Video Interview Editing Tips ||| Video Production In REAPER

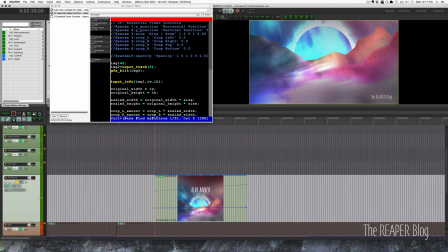4:16 This is an image file dropped in. I have the,
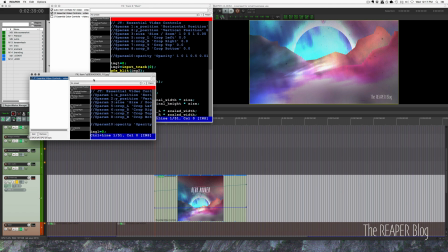4:21 again, it's the same preset that comes in my downloads bundle. and I'm just automating the size and the position
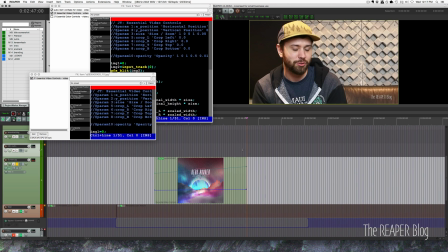4:33 of it let's see starts at the bottom scrolls up to the top and then cuts back to Colby also
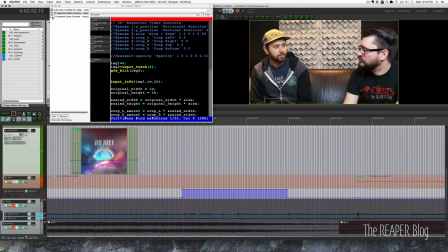4:40 did color correction sort of color adjustments just to make it a
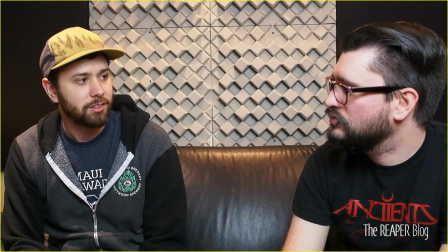4:46 little warmer color it's a little bit greenish here I'm a little bit kind of white I guess you could say we had a warm colored light
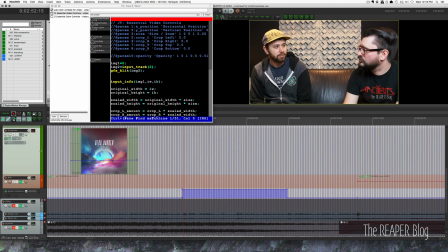5:00 over the background but there was like a daylight bulb in front of us so this kind of warms it up a little bit makes it a little
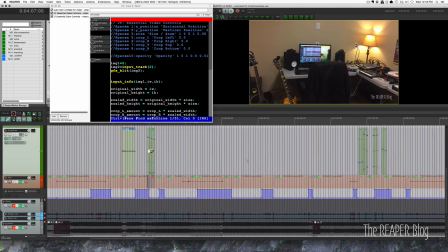5:11 nicer looking there's yeah there's some more b-roll footage.
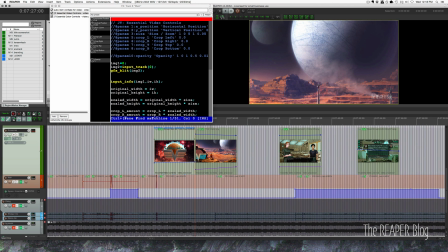5:17 I did that same trick for panning and zooming for
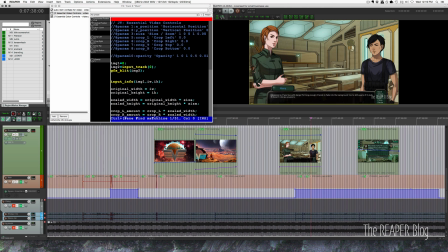5:22 the different image clips that I had for the game.
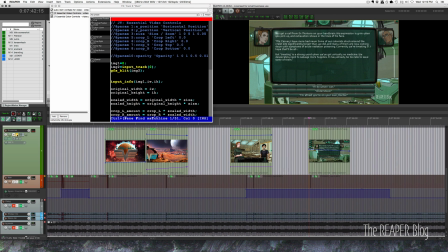5:28 And that just makes it a little more visually interesting rather
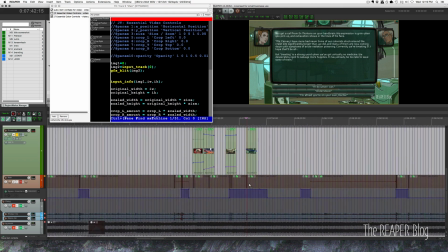5:34 than staying on a static image the entire shot.
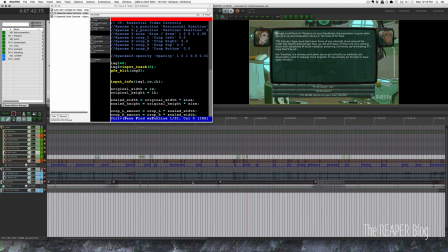5:39 I think that's about all there is to say on this project.
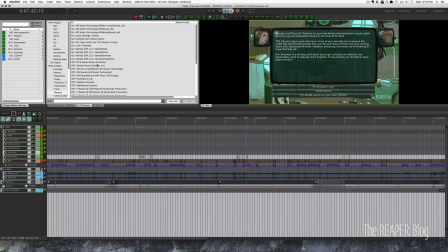5:43 I'd definitely like to do a video production course at some point to explain this stuff in more detail and take you through step by step on how you could do this sort of thing in Reaper. But for now, that's all I've got. Thanks a lot for watching. Hope you've enjoyed this tutorial. Please subscribe to the channel if you haven't already.
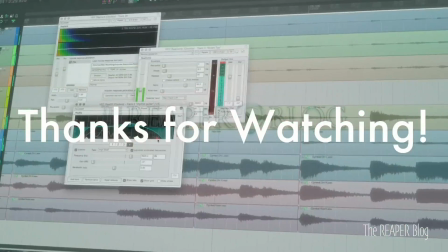6:02 Follow me on Facebook and Twitter. Support on Patreon and visit reaperblog.net for a lot more tutorials.